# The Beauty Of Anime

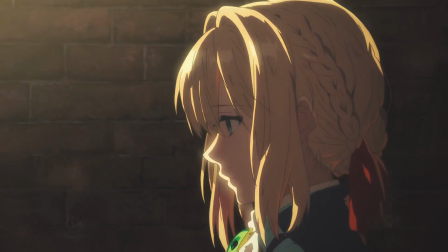8:17 It simply refers to 2D characters interacting in the world as if it was three-dimensional.
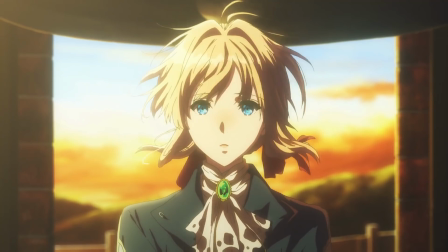8:22 A crossroads of sorts between a 2D flat image and a tangible space that can be interacted in.
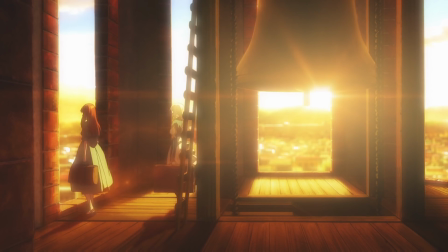8:28 Just look at the beauty in these scenes, the contrasts of light and dark, as well as the physical presence of the visual effects.
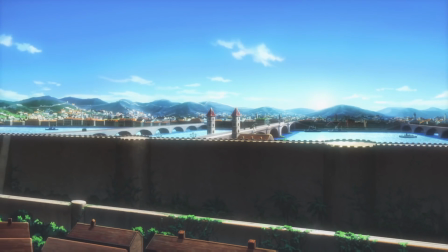8:35 They floor you. The depth of the show's characters and the feels they can deliver make this a strong contender for me in comparison to Magus.
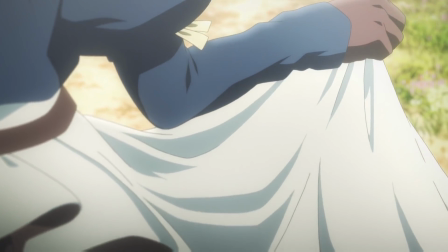8:42 They're both beautiful shows, but I feel like Violet Evergarden just delivers more on both fronts.
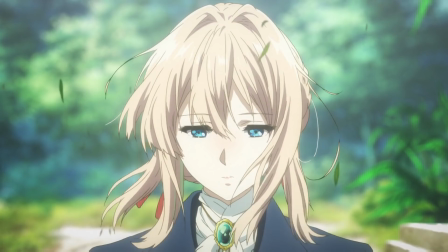8:47 The animation and the story. Unlike Magus, whose visuals are what stick with you versus the story,
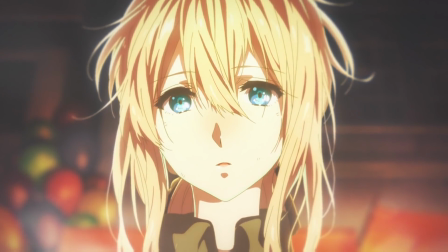8:53 Violet Evergarden's characters make you feel their love, their passion, their conflicts, and their pain, in synergy with their world.
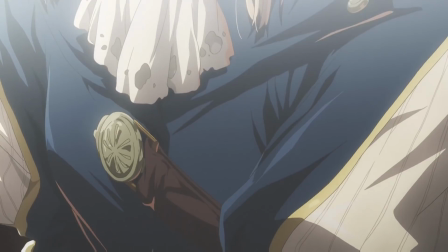9:01 It all fits together like a handcrafted porcelain doll. Or an auto-memoir doll, if you will.
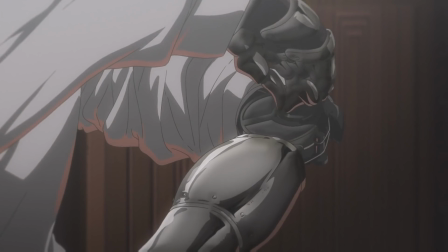9:08 In the show, Violet Evergarden is an auto-memoir doll.
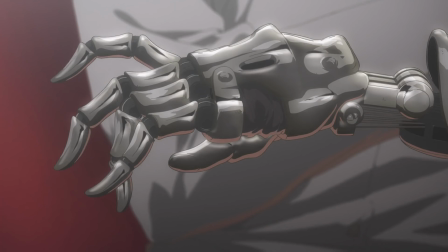9:12 A pretty girl who writes letters for people who don't have the right words to deliver their message, or they're plain illiterate.
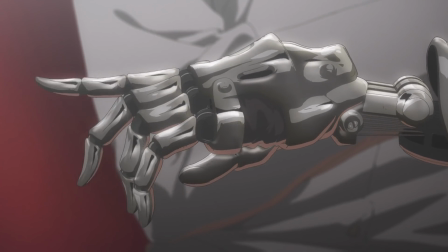9:18 But the other is a much nicer scenario.
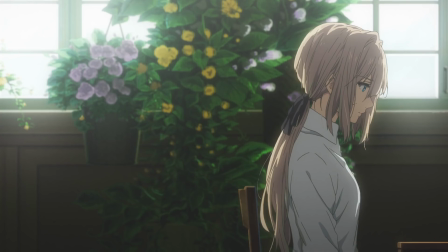9:20 She takes this job to understand the meaning of love because she is exactly what her title is, a doll, an empty husk of a human being.
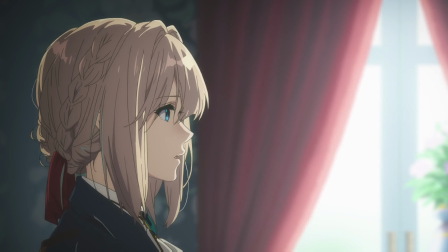9:28 She is completely devoid of any emotion she cannot emphasize with anybody.
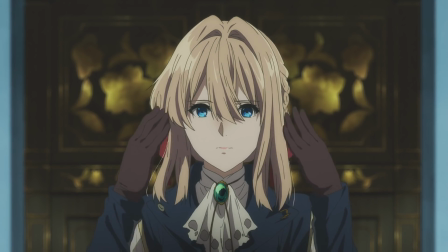9:32 Her visual designs, her mannerism, and how she acts really help embellish the fact.
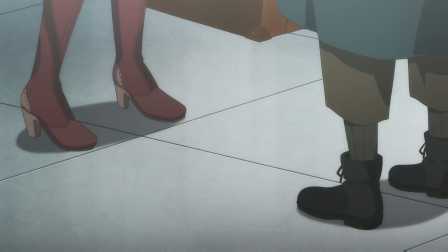9:38 The character is supported by the visuals, by her design, but also in her world.
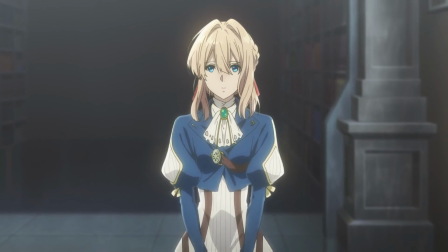9:43 It's a harmonious symphony of animated goodness and a definite must-watch of a series.
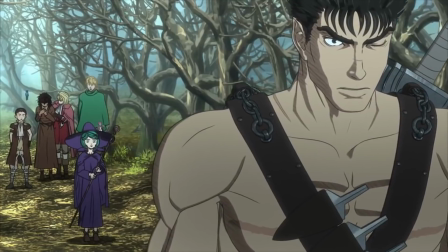9:48 Now, something that isn't exactly fairly new in animation,
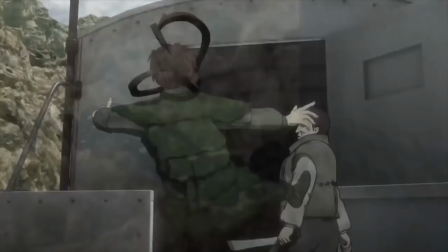9:52 but definitely always stands out like the red-headed stepchild of the family when it's done poorly is CGI.
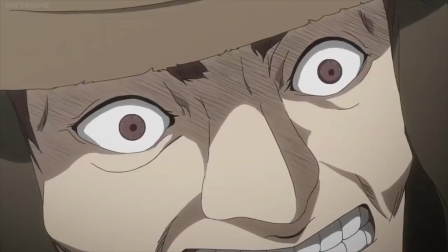9:59 Take all of Berserk from 2016. There's not one scene that is redeemable in the show.
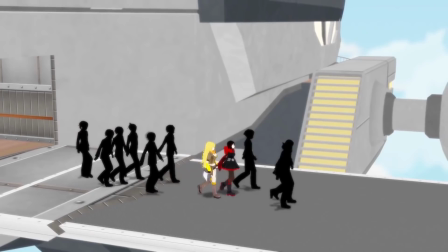10:05 Yeah, there's some really shit CGI in anime. Let's take the first season of RWBY for example.
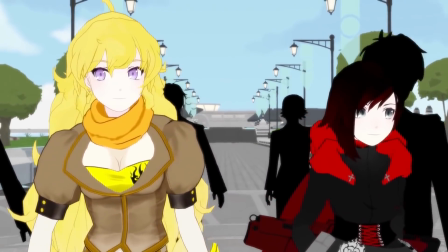10:10 Half the characters aren't even animated when you watch the show in the first season.
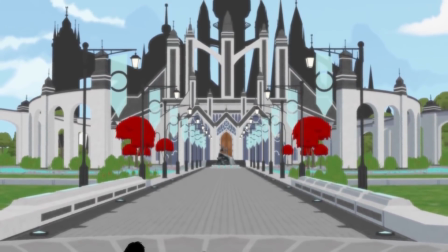10:14 The background characters are almost like ghosts from Halloween Town, and they pull you out of the experience as they stalk menacingly behind the characters.
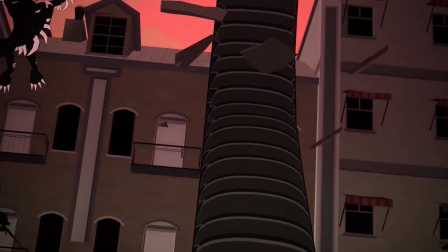10:23 Oh, hold on, hold on, guys, real quick. Hello? Open up.
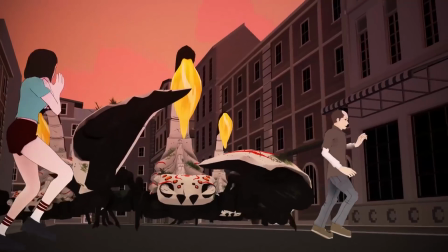10:29 This is the Reddit Art Anime Moderation Team. Can I help you? Your video post is under arrest because Ruby is not an anime.
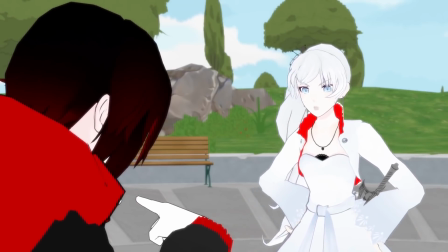10:37 Are you f***ing kidding me? Okay, in the show Ruby, Season 1, the animation is incredibly lackluster.
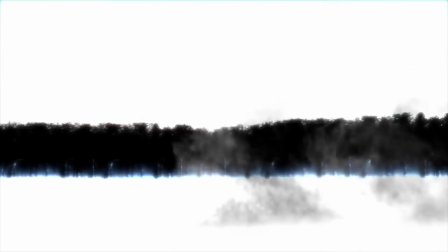10:43 On the CGI front, besides all the action scenes done by Monty Ohm, it is incredibly forgetful, awkward, and downright cringeworthy sometimes.
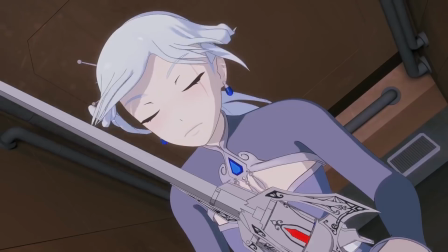10:51 It definitely pulls you out of the show's experience.
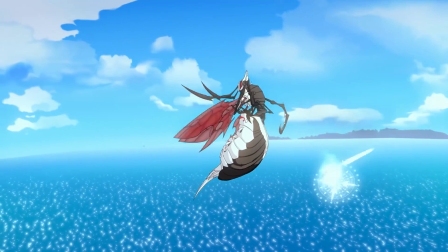10:54 Good news, I heard, they redid the first season, but I haven't gone back to watch it yet in their new engine or whatever they did, so I guess I'll leave it alone for now.
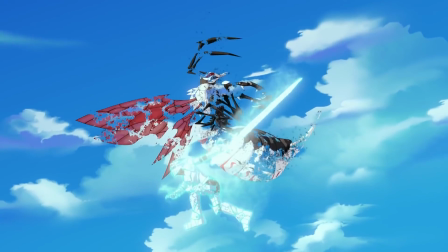11:02 The later seasons seem to be much better on the CGI front, and oh yeah, if this goes on our anime for some reason,
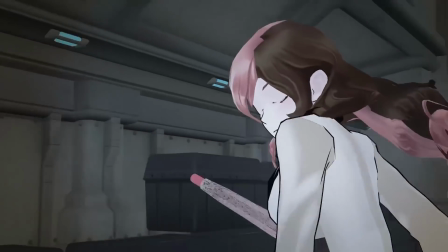11:08 I totally misspoke and meant our hentai mods, because RWBY clearly isn't hentai.
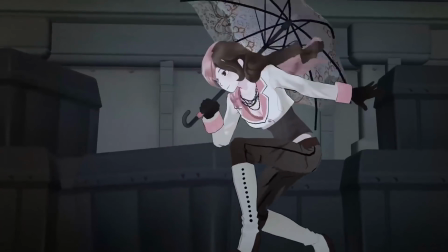11:13 It's not hentai because it's technically our ruby not safe for work anyway. Wink. Anime CGI is one of those parts of animation that is really hit or miss.
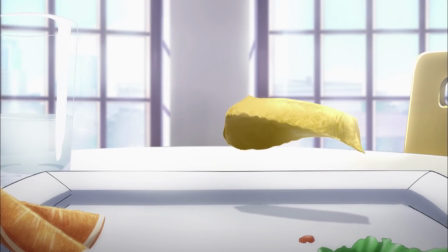11:21 I barely need to even describe it. Just look at this, this, and it's all unnatural looking and is a way to make a scene cheaper and not as visually enhanced.
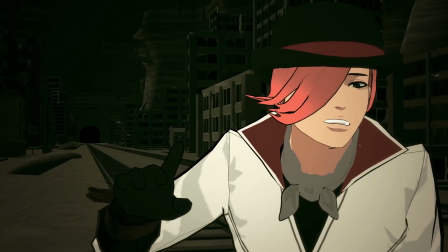11:30 Most of the time it is an immersion ruining instead of an immersion supporting experience. That is because you are trying to take something 3D and force it into a 2D or 2.5D space.
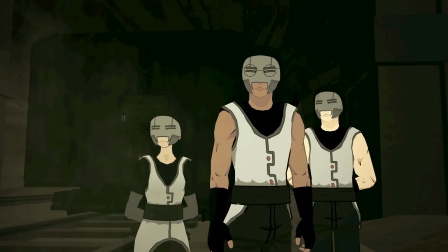11:38 It feels wrong, and it's unnatural just like the entire plot of Ero Manga Sensei.
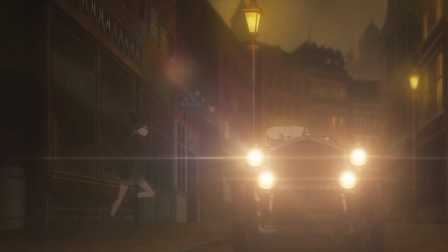11:43 Two shows that absolutely nail CGI though are the recent releases of Princess Principle and Hosuke no Kuni, or Bland the Lustrous.
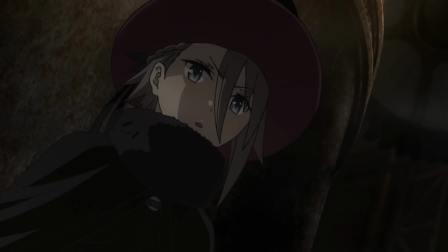11:50 First, let's start with Princess Principle. Watch this f***ing show.
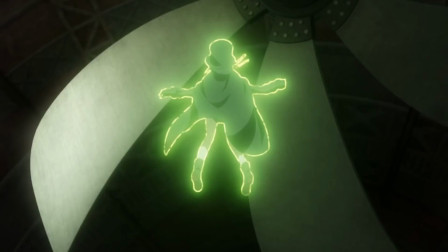11:54 While it may have popularity in some areas of the internet, overall I feel it's a kind of hidden gem and not particularly that popular.
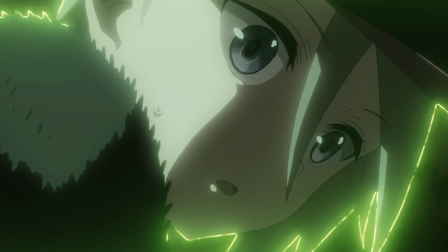12:01 The show is witty, fun, and has a really good twist that I didn't see coming.
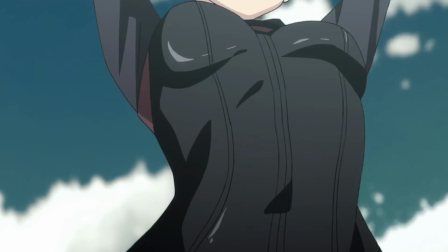12:04 There was some foreshadowing to it throughout the series, but I was way too spellbound with everything else going on to really pay attention to it.
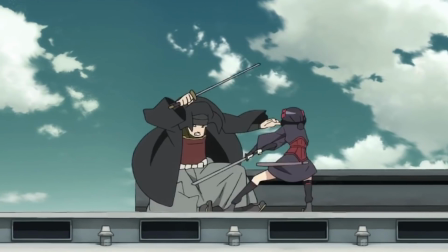12:10 It's about girls that attend an academy and are, well, spies. They go on missions and do a cool spy shit with steampunk aesthetics.
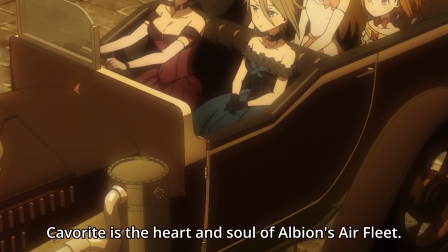12:17 You have a wide range of characters with varying personalities, fitting all of your various harem cliches, except there's no guy, just girls, and no harem.